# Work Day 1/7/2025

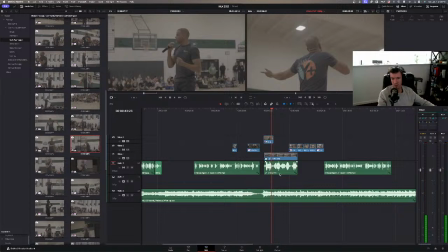45:17 Life is too short.
And what I might experiment with actually is bringing this down into this track. So this is sometimes why I like to put the audio or the music in the third audio track here, because then if I
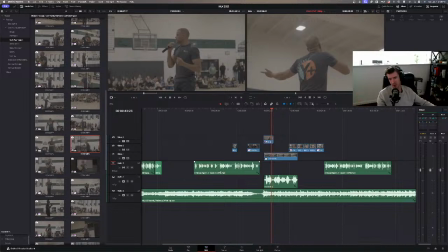45:38 have like ducking enabled where I want the music to cut out when a voice comes in, then I can bind that to just one audio track above.
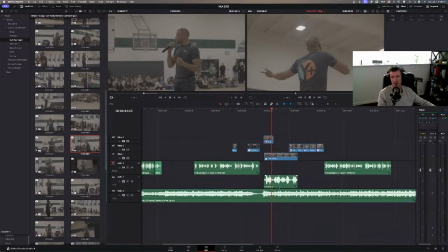45:50 And then if I don't want it to duck out, like, you know, I still want the music to be kind of loud, and I don't want this audio to necessarily make the audio cut out. I just want it to kind of feel like a background sound a little bit more. Then I can use this second audio track for that.
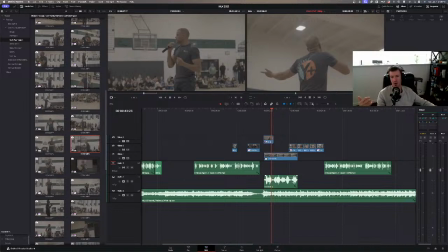46:04 So this is like audio that I don't want to overpower the music in the background, but I want it to still be kind of present.
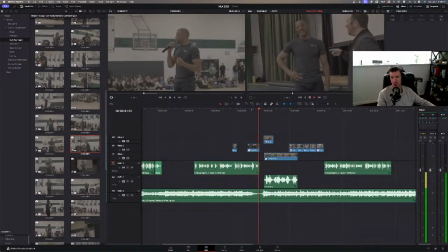46:11 So let's see how this sounds.
And grow. Life is too short.
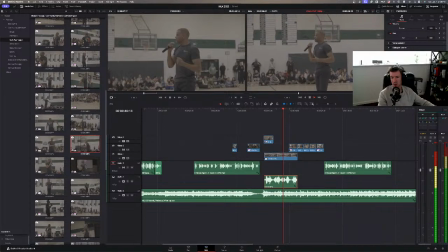46:17 You do not put your heart, your passion, your love into what you do.
So see how it just, I could still make it duck the audio a little bit, and I could, you know, I could change it around, but I like generally how it doesn't cut out the music.
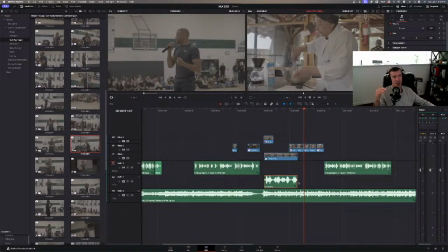46:34 Like, I just like it to be kind of an extra little sound layer that's in there. You know, I think it just, I like the feel of that, the sound of that.
Life is too short. You do not put your heart, your passion, your love into what you do.
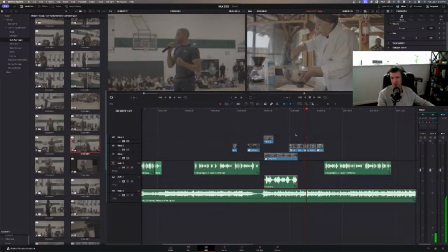46:53 So this, what I don't like about this transition here, you know, this is a scenario where it's like, you know, typically I'm grouping these sequences in groups of 3 for each person, or 2 or whatever. But you know, in this case, because it goes back to a thing I was talking about a couple days ago,
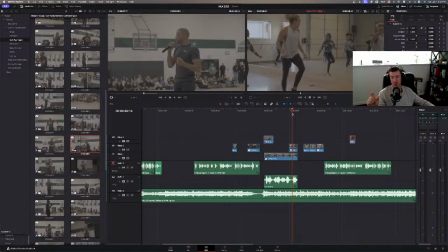47:12 where like the shots are not far enough apart, like they don't change enough. It makes the cut feel like unnecessary or just kind of janky, just kind of weird.
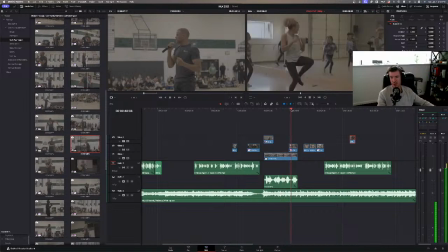47:27 So, you know, I think in this particular case, because these 2 shots are just too close together, like they're shot from the same angle, that it makes the cut feel weird, and therefore it's not really like, I don't know, that great of a transition. I don't know. It's just
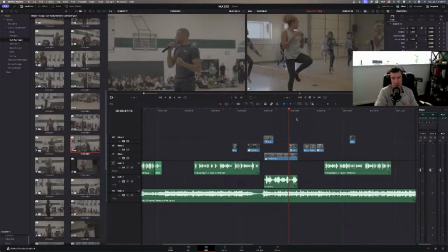47:46 doesn't really feel worth it. Man. Oh God. I'm actually gonna hit the restroom real quick, and I will be right back.